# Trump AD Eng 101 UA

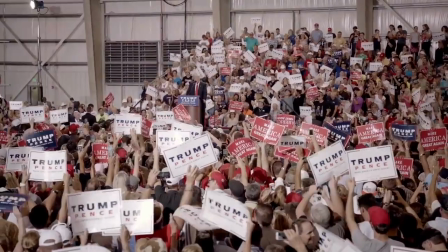0:20 What comes to mind when you hear the names Donald Trump and Hillary Clinton?
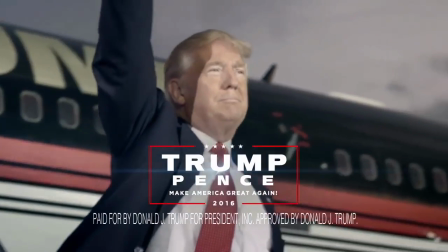0:25 This ad is important for Donald Trump because he is trying to grab the attention and votes of undecided voters in this election.
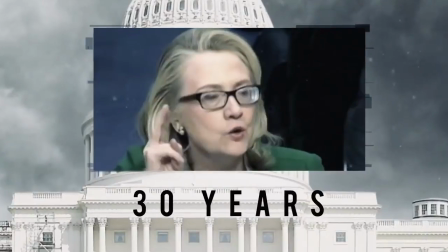0:32 Now that we are nearing the end of the campaign season,
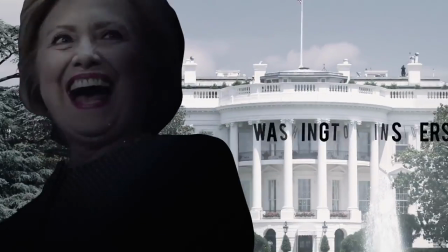0:35 Trump really needs this ad to attract more voters to him because he is currently behind Hillary Clinton in the national polls.
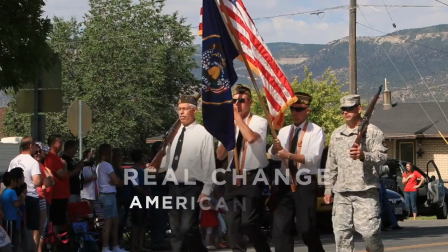0:44 In this campaign advertisement, the viewers feel anger and fear towards Hillary through the use of lighting,
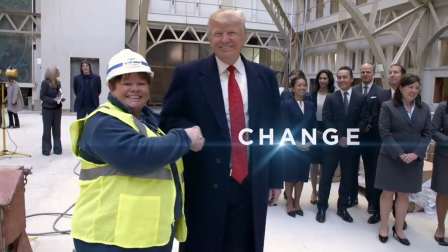0:51 framing, point of view, texture, and comparison in order to persuade voters to support Trump.
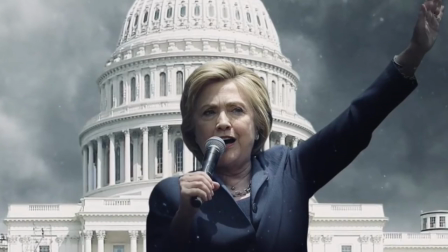1:02 Throughout the video, there are clips showing Donald Trump and there are clips showing Hillary Clinton.
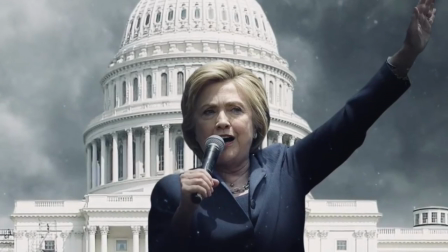1:06 They use these clips to compare each candidate, hoping to bend your opinion on the election.
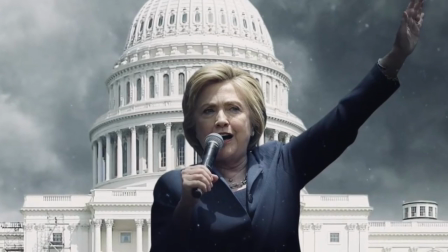1:12 The clips showing each candidate are obviously different in the way that they portray each individual.
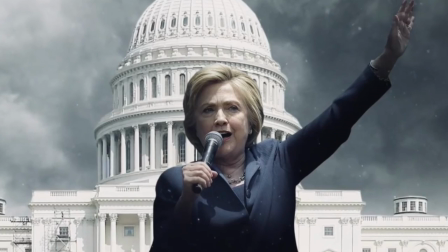1:17 For example, the video starts out with images of Hillary Clinton.
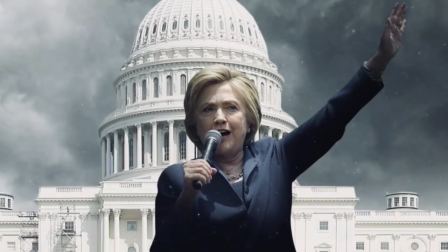1:22 The images shown depict a very gloomy character, with the dark clothing,
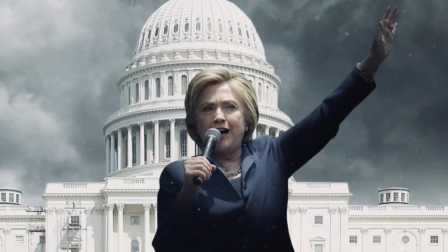1:26 the large mysterious clouds in the back, and her position in front of a very negative-looking picture of the U.S.
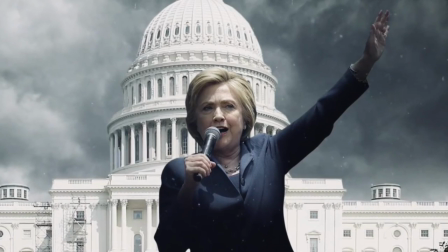1:32 Capitol building. From just that one clip, the viewer obtains a very bad feeling of what the future may hold with Hillary as our next president.
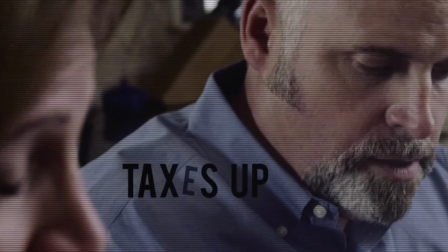1:43 Although Hillary might have done these things, the incidents are embellished and portrayed in a very straightforward manner, leaving out all other information that might have been to her benefit.
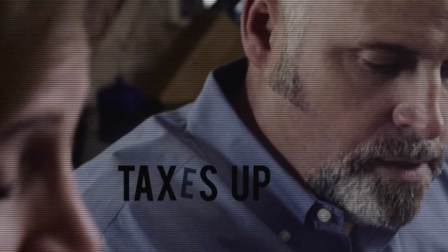1:53 These images could leave the viewer with a very different outlook on Hillary, which will eventually have some sort of an impact on the election.
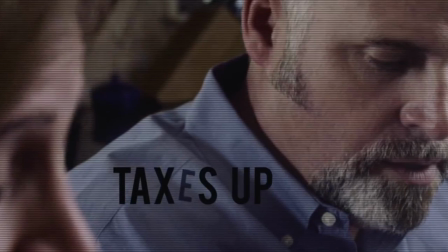2:02 Also, throughout these clips and images, there's a filter put on the video that makes it seem grainy, poor quality, and even resembles scenes from a horror movie.
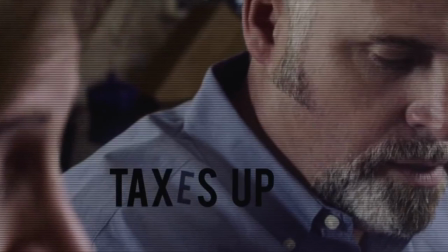2:11 The purpose of these visual effects is to make the viewer think,
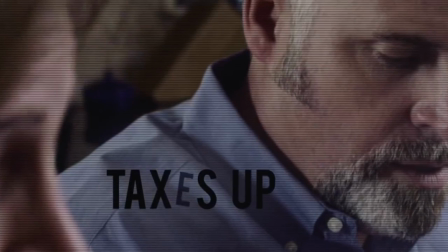2:15 by what they saw, that the poor quality, grainy image will resemble what would happen if Hillary were to be in office. Also, the texts that appear throughout Hillary's clips are black and very low light,
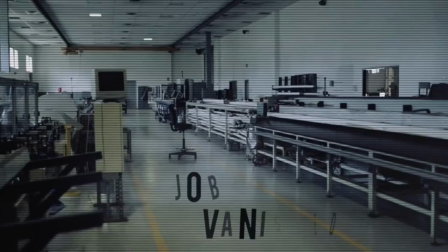2:29 giving her an almost evil depiction, making her seem involved with those things said in the text, including the terrorist attacks,
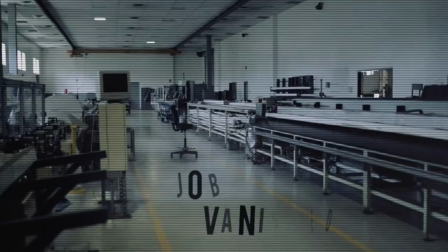2:37 the high taxes, and the job loss. These things that are illustrating Hillary Clinton in the video are used to change your opinion you have on her.
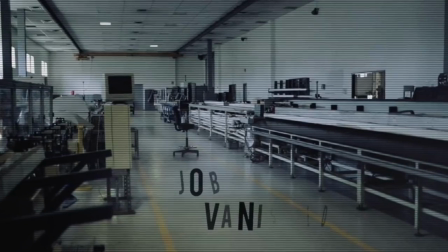2:46 The use of the past clips and unattractive pictures portray her as being unreasonable, not very kind, and most importantly, unfit to be our next president.
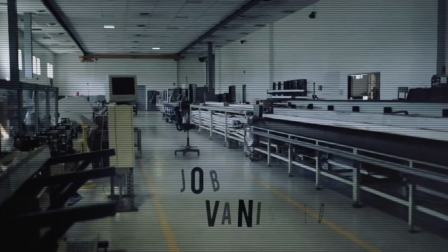2:56 The other side of the video depicts a very different view for Trump.
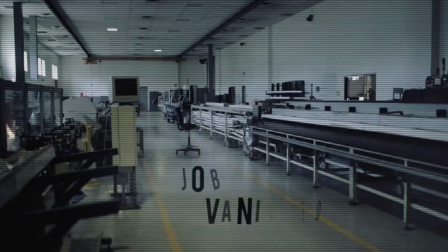3:00 The video starts out right away with no hesitation to put Hillary down, and immediately after, the seemingly flawless Trump character is shown. The most noticeable difference is the lighting and contrast between the two sides.
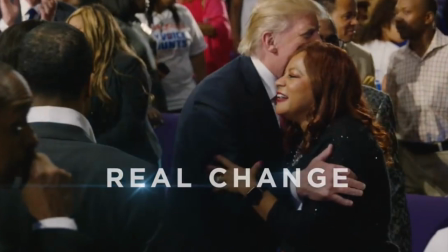3:14 Compared to Hillary, in the dark pantsuits, Trump is dressed as a very professional businessman with his famous red power tie.
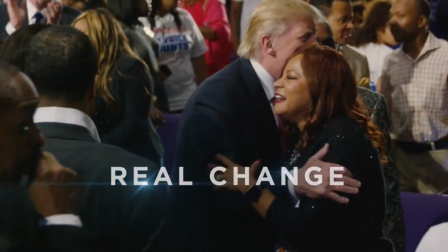3:23 From just the clothing and positive energy, Trump is presented as a very favorable character that seems to have everything all figured out.
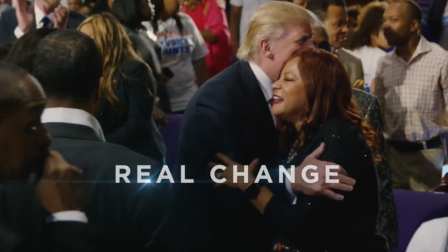3:33 Also, through Trump's clips, the lighting is shiny and vivid, which just adds to his strong character being portrayed.
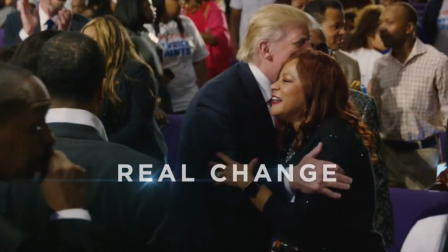3:40 Another aspect involved is the physical appearance of each candidate.
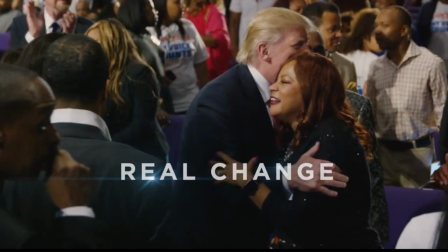3:45 Whereas Hillary is shown to be very pale and cold, while Trump has a warm glow to make him seem welcoming and compassionate.
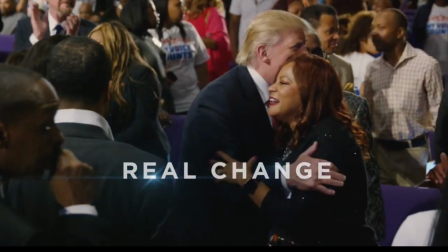3:53 Other than the overall attitude of each candidate, the video shows what the person has to offer.
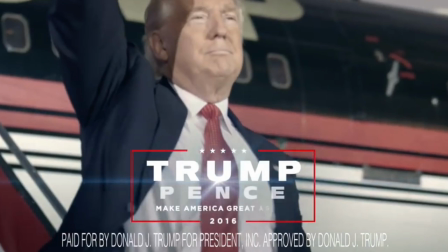3:59 For example, all through the video, there are images showing how and what Trump will do if he were to be in office.